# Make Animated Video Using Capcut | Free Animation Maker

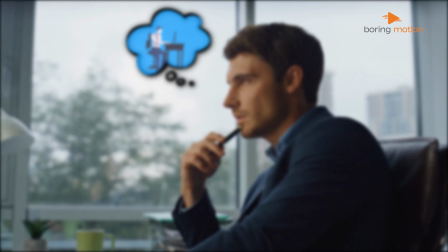When you think about animation, your mind probably goes straight to Adobe After Effects or some other heavy software, right?
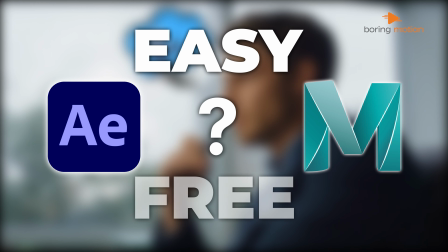But are those really easy and free to use? The honest answer?
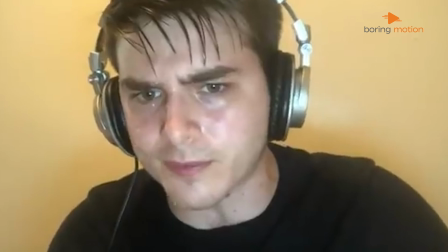Absolutely not. They come with a steep learning curve and definitely require some serious skills.
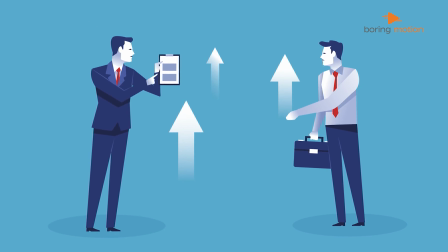But what if you could create professional quality animations using just the mobile or PC version of Capcut for free?
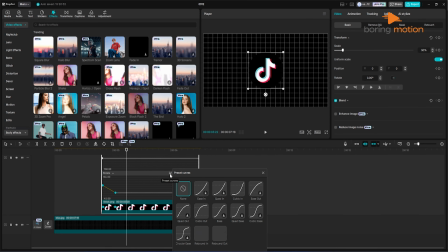That would be pretty amazing, right? So today, let us walk you through some simple tips and tricks to help you do just that.
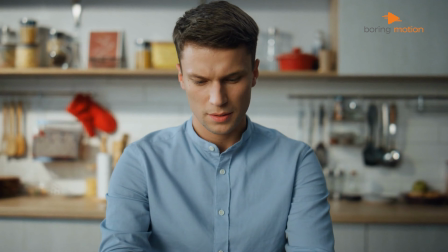Make sure to watch the entire video with full focus, because we're breaking it all down in a way that's easy to understand.
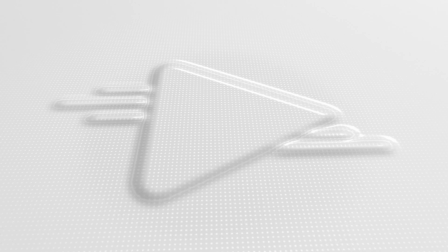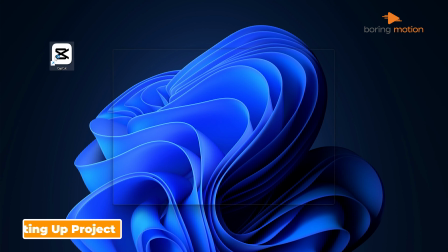Alright, so first things first. Open up Capcut and start a new project.
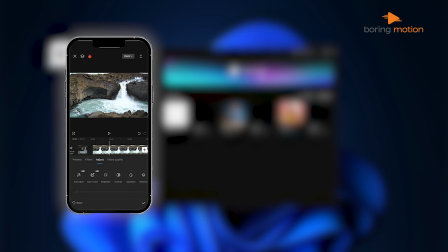You can use the mobile version or the desktop version.
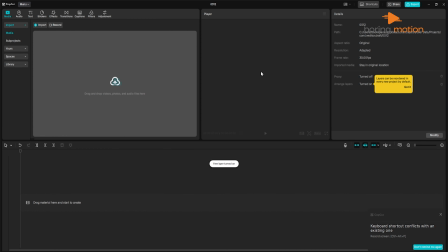It works on both, but today we're using the desktop version for better control and a bigger view.
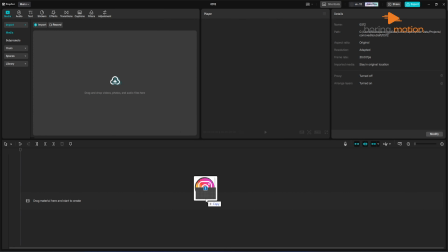Now drag and drop your assets into the timeline.
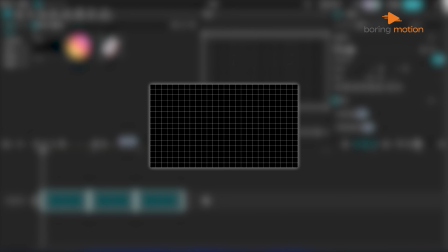For our demo, we're using a black and white background image and two logos, Instagram and TikTok.
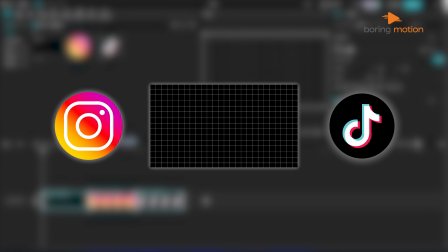You can use any two images you like, even your own brand logos. The idea is to animate them in a way that feels polished and dynamic. Start by importing the background image.
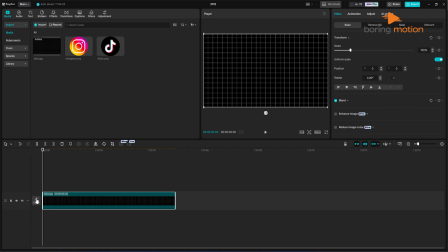Drop it into the timeline as your base.
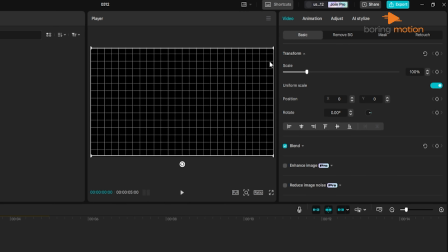We're giving it a clean and subtle look, so go ahead and lower the saturation until it's almost black and white.
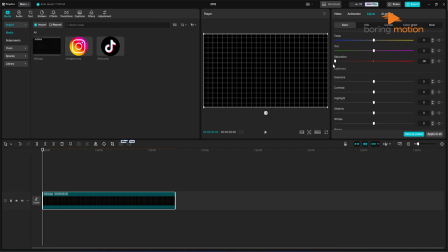That gives your logos more pop when they animate in. Once that's set, let's add the Instagram logo. Drag it right into the timeline above the background layer. Now select the logo, then go to the transform options. Scale it down, we set ours to 50%, and center it in the middle of the screen.
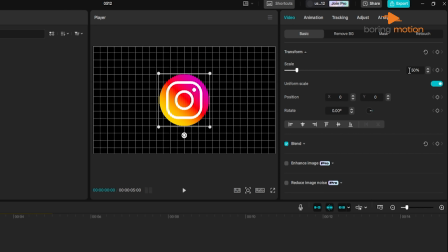This gives us a clean start before we animate.
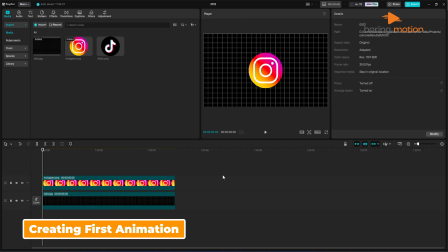Here's where they start to get fun. Place your playhead about 25 frames forward.
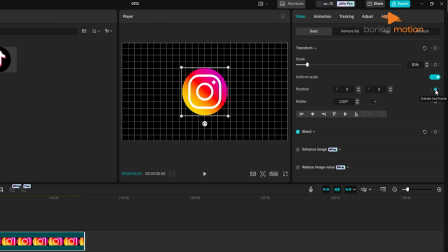Then create a keyframe under the Transform tab. This marks the final position of the logo.
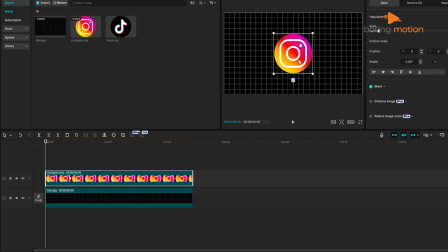Now scroll back to the start of the clip and move the logo off the screen, just below the bottom edge.
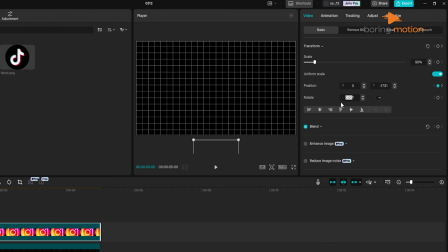Add a slight rotation, something like -22 degrees. What this does is gives the logo a kind of rise and spin effect when it comes into view.
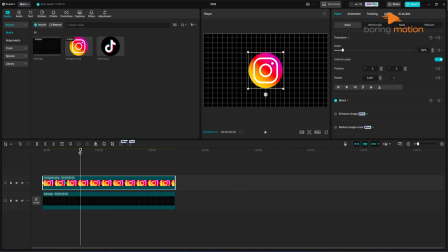Hit play, and you'll see the logo rising up with that little twist. It already looks more alive than just fading in. But we're not done yet. Right-click the logo layer and choose Show Keyframe Animation.
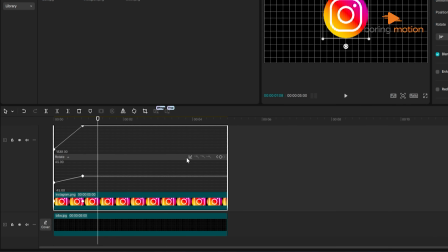Open up the graph editor, and you'll see those keyframes on the Y-axis and rotation.
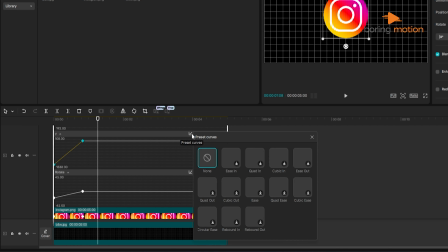Select both Y-axis points, click the graph icon, and choose the cubic out option.
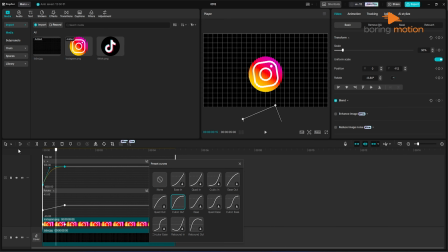This makes the animation start quickly, then slow down right before it lands, which gives a smooth, natural feeling. Do the same with the rotation curve. Apply cubic out here too. Now when you play it back, the Instagram logo rises and settles in so smoothly,
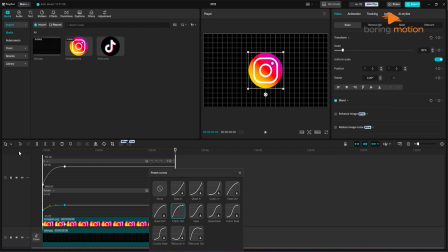it actually feels like something you'd see in a high-end brand video. Now one more cool touch. Right-click the layer and choose Create Compound Clip.
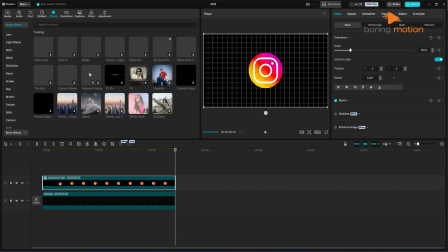Then go over to your effects and apply the rebound swing effect.
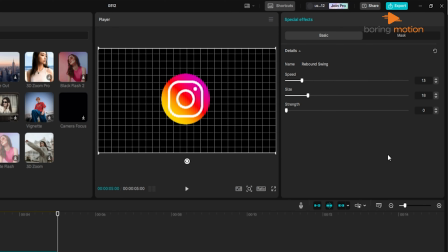Adjust the size to about 18 and the speed to 13. This gives the logo a tiny bit of bounce after it settles in.
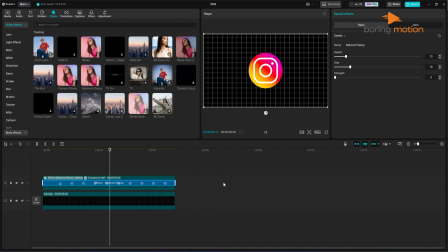Nothing too dramatic, just enough to add that polish.
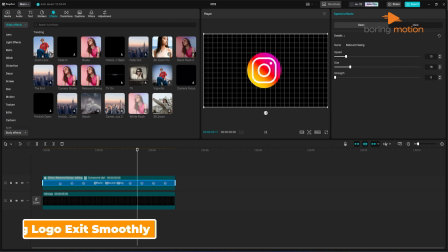Okay, now that our Instagram logo is in place, we're going to animate it leaving the screen.
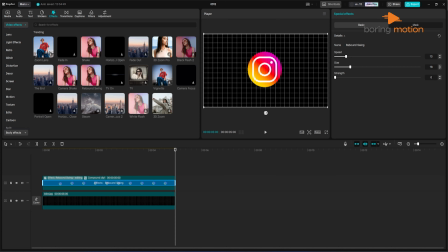This gives us space to bring in the second logo, so the two logos feel like they're connected. Move the playhead to around the 2-second mark and add a new keyframe in the transform section. Then go about 10 frames forward.